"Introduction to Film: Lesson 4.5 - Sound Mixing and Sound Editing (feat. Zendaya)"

and notice how these audio layers are being adjusted sometimes the music takes precedent over the voice track and the sound effects sometimes the sound effects take precedent over the music and the voice track and sometimes the voice track takes precedent over the music and the sound effects okay somebody had to do all of this adjusting it was the sound mixer
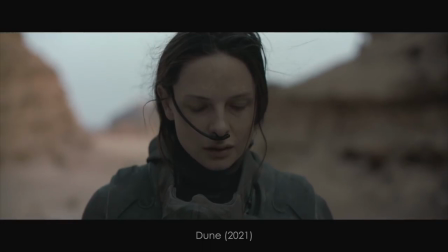3:57 and then the music starts to fade there's Zendaya and now we're left with nothing but wind now you can also have an audio mix that is purposely unbalanced now I say purposely because I have a hard time believing that any of these multi-million dollar productions would hire an audio mixer who just doesn't know what they're doing okay granted some audio mixers are probably better than others, but again, these are all professionals, and yeah, I have a hard time believing that any of these productions would have an audio mix that is accidentally bad, but nevertheless, sometimes an audio mixer might favor certain sounds in order to give the audience a specific effect or to call attention to a specific sound,
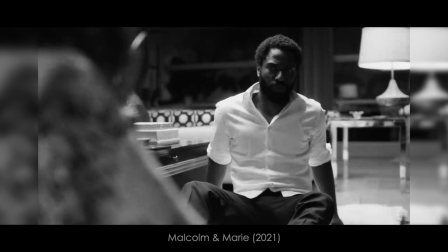4:44 like we see in this example from Malcolm and Marie starring Zendaya.
Do you remember those antidepressants I was on? I'm not on them anymore.
Now notice, she's speaking in that clip, but notice how her voice is buried in that mix, okay? The sound that the mixer really wants you to pay attention to is the knife, because the knife is the threat.
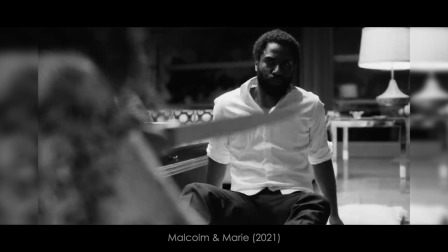5:09 The knife is what the audience is reacting to. Let's listen to it again, and notice how loud that knife is.
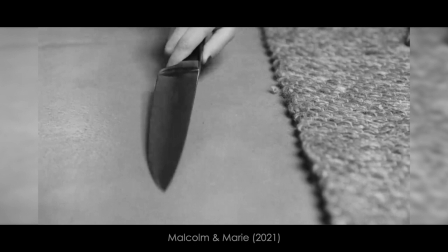5:17 Do you remember those antidepressants I was on? I'm not on them anymore.
Watch out, Malcolm. She's coming for you.
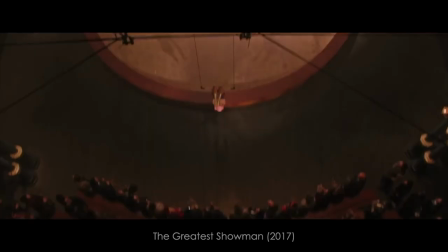5:27 And you can also just lose a sound entirely, like we see in this example from The Greatest Showman, starring Zendaya.
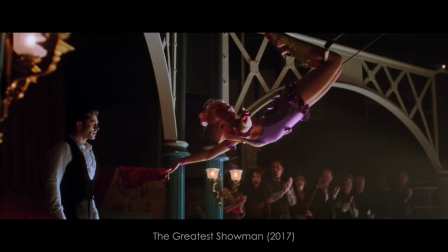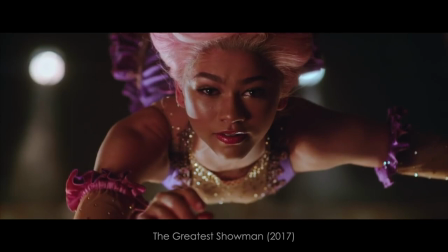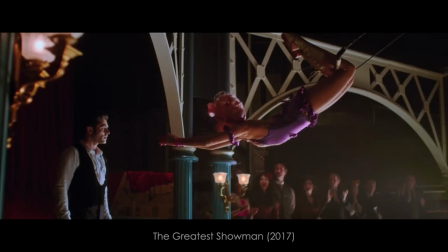What is that?
Notice how in the beginning of that scene, we hear the music,
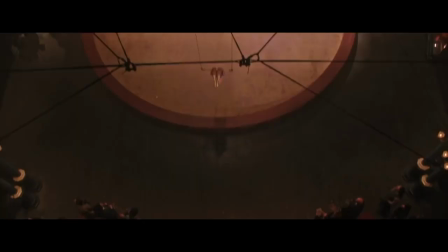5:54 we hear the audience in the background, and then as Zendaya and Zac Efron have this moment,
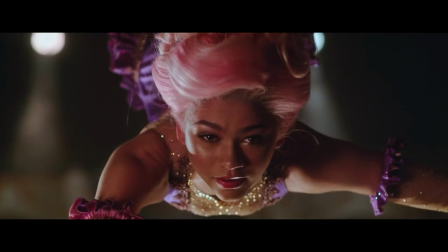6:02 obviously the camera slows down, but notice how the background sounds completely go away.
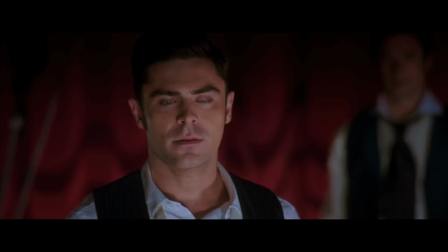6:09 All right. And all we hear is the music and sort of this slow droning sound effect. They're having a moment and the sound is reflecting that moment. So you, the audience go, are they going to fall in love? I don't know. And I don't know because I never saw this movie, but anyway, moving on. You can also use your audio mix to create perspective, which is something we've already talked about.
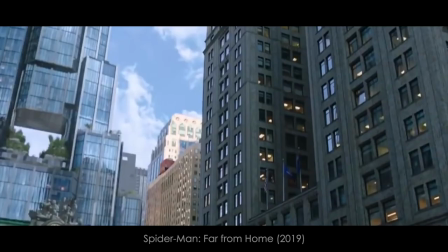6:32 Let's take a look at this example from Spider-Man Far From Home featuring Zendaya.
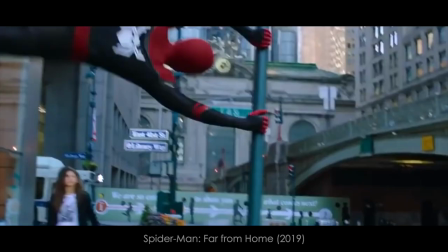Notice how when Spider-Man is far away the sound of his slinging webs is rather quiet and then as he gets closer to the camera the sound effects get louder and louder and louder. Notice that the music does not get louder and louder and louder because that is a non-diegetic sound. That's for us not for him. It's not part of creating that perspective.
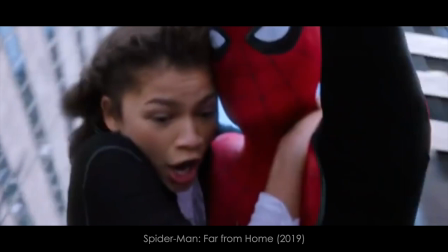7:09 And notice in this clip, as Spider-Man moves from the right side of the screen to the left side of the screen,
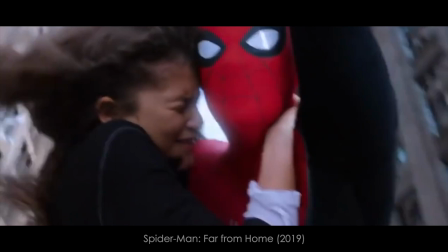7:13 the audio is panned from the right channel to the left channel on your surround center.
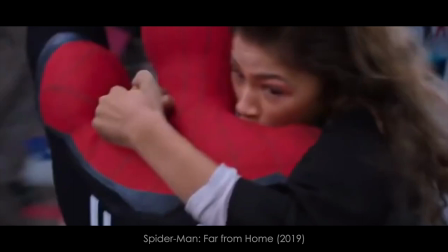7:20 I'm stuck looking! I'm stuck looking!
That is to give you, the audience, a more realistic sense of being right there with Tom Holland and Zendaya. Alright? Your lab assignment for this week? There is no lab, So, yay! I want you to move right along to your summative assessment, The Scene Remake.